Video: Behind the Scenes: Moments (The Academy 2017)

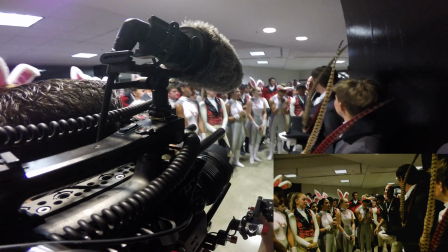(7:12)
So gratifying to see.
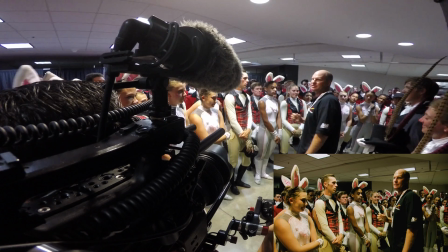(7:14)
And following that guideline during speeches or talks, I try to vary my focal lengths that reflect the intensity of what's being said.
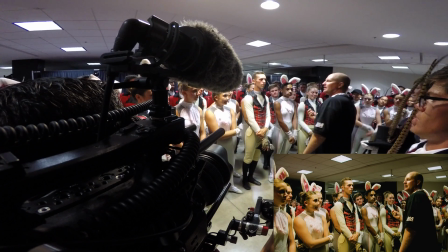(7:21)
It also helps me add a variety to my shot sizes while I'm editing in post.
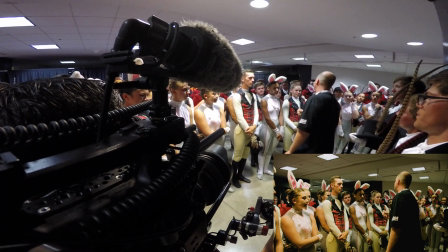(7:26)
Similar to the way TED Talks are edited, I try changing focal lengths after complete thoughts or
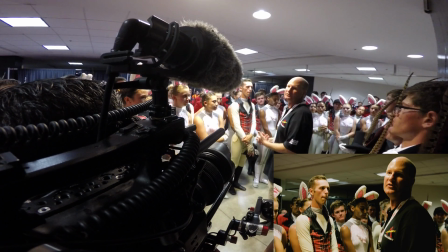(7:32)
sentences to provide cleaner cuts and give more emphasis on what's being said during the change.
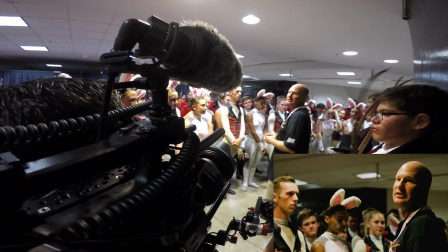(7:37) Get ready for that. We have a big weekend until Atlanta. We've got a bunch of meetings we have over the next 2 days.
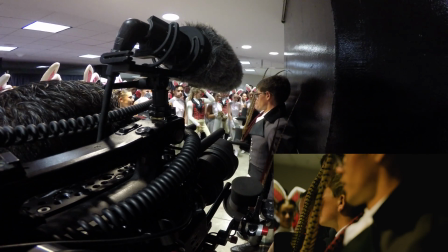(7:43) Know where you are, all right? Yeah. Congratulations. Thanks, Dennis. Hold on to this moment.
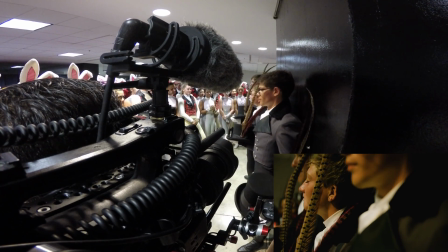(7:51) Be proud of what you just put out there. Hold on to this.
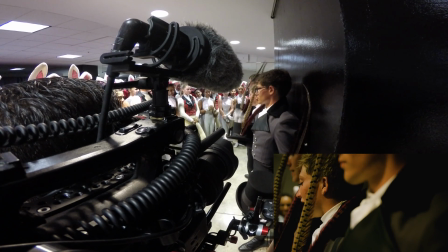(7:58) Gotta go.
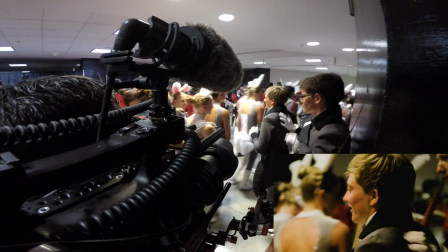(8:02) Get some water.
So there's kind of an inside look on how I shoot B-roll for documentaries, and I really enjoyed playing around with this behind-the-scenes format. Let me know what you think of it in the comments below, and I'm hoping I could do more on future shoots. As always, thanks for watching, and I'll see you in the next one.